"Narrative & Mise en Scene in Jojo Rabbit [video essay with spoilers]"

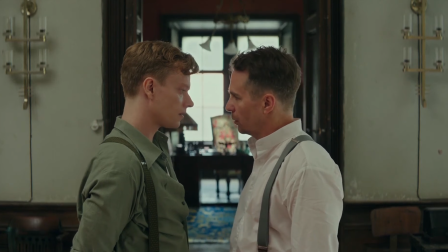(8:15)
However, through his costume, he is able to express what cannot be outwardly stated.
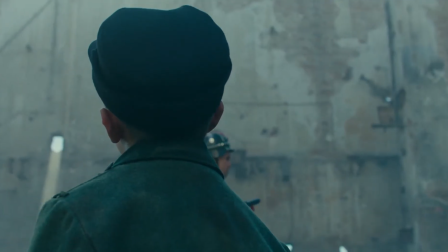(8:20)
This comes to a head in the final scene when he dons his specially designed flamboyant costume.
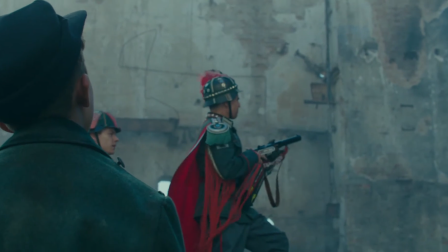(8:25)
He knows that the fight is useless and that he will lose,
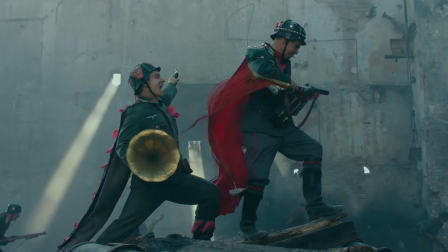(8:29)
but he's determined to be able to finally express his inner feelings in an ultimately futile final battle.
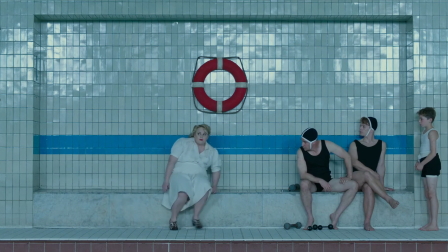(8:36)
You can also look at the way in which Klenzendorf and Finkel are positioned, such as in this shot at the swimming pool,
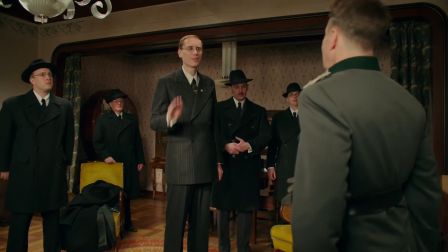(8:43)
or here in Jojo's house. Finkel is buttoned up and very closed, whereas Klenzendorf is very open and relaxed.
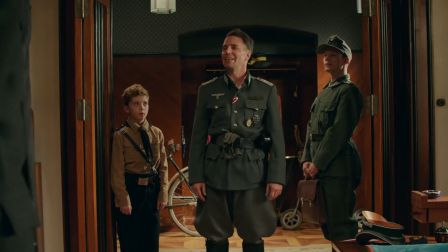(8:52)
Klenzendorf appears to be just going along with everything, doing the bare minimum in order to survive. Finkel, perhaps being younger and perhaps being less able to speak about his feelings towards Klenzendorf, is closed and repressed.
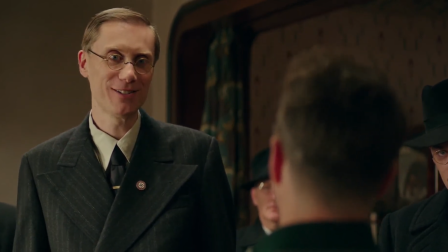(9:05)
Let's think more broadly about the use of colour in the film. I've already mentioned the colour of the uniforms, but that's not the only thing, of course.
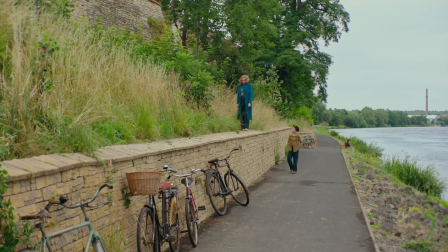(9:14)
The colour in this film is very bold. This is not one of those war films where everything is just washed out and desaturated.
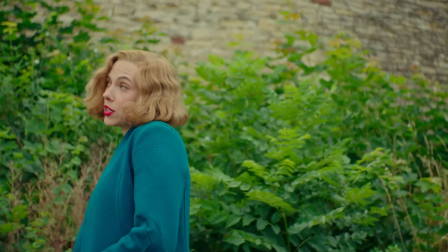(9:21)
The bright colours could perhaps reflect that this is a child's view of the world,
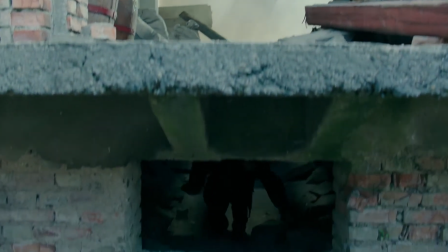(9:26)
although the colours do become more muted towards the end, particularly in the final battle, when it looks as though all hope is lost.
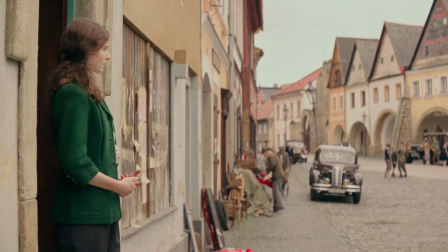(9:34)
But colour comes back into the world when everything is all over and Elsa finally goes outside.
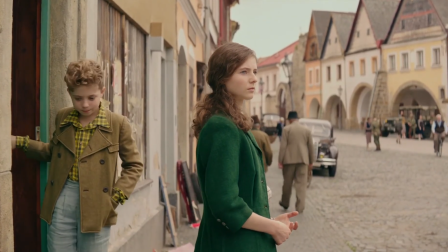(9:42)
Look at her bright green jacket, similar to the green front door there,
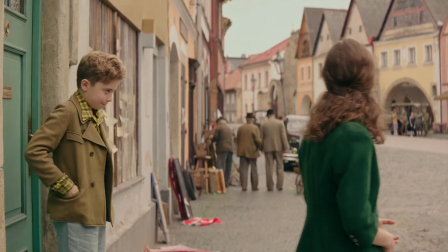(9:47)
reinforcing the idea that Jojo and Elsa are a family now.
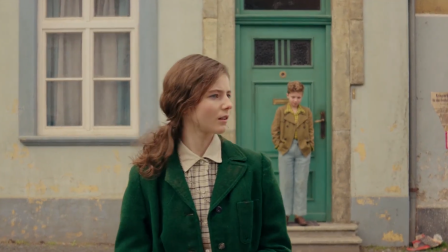(9:51)
And the clothes that Jojo is now wearing are a complete rejection of his earlier, neat, repressive uniform.
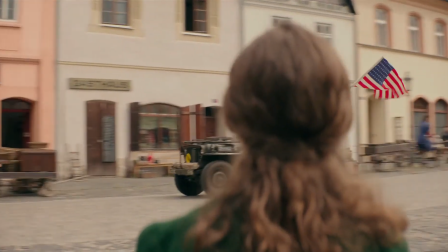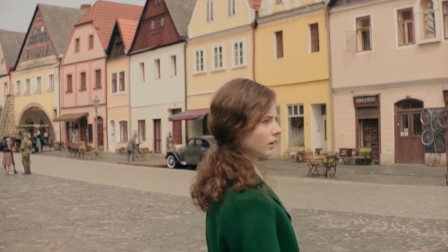(10:05)
So, that's it. I just wanted to point out a few of my own observations on Jojo Rabbit.
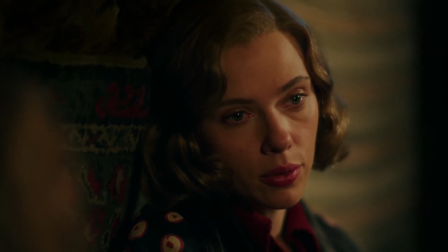(10:11)
I hope this analysis has been helpful in just thinking about how we can study and apply these ideas of narrative and mise-en-scène.
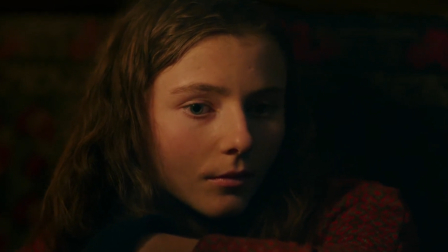(10:20)
What I've done here is something that you could do with any film.
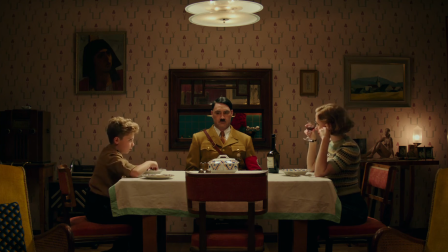(10:23)
Do you have any other ideas, the things that I could have mentioned, things that I should have noticed in the costumes or in the design or in anything else here? If you do, please let me know in the comments below. Thank you for watching.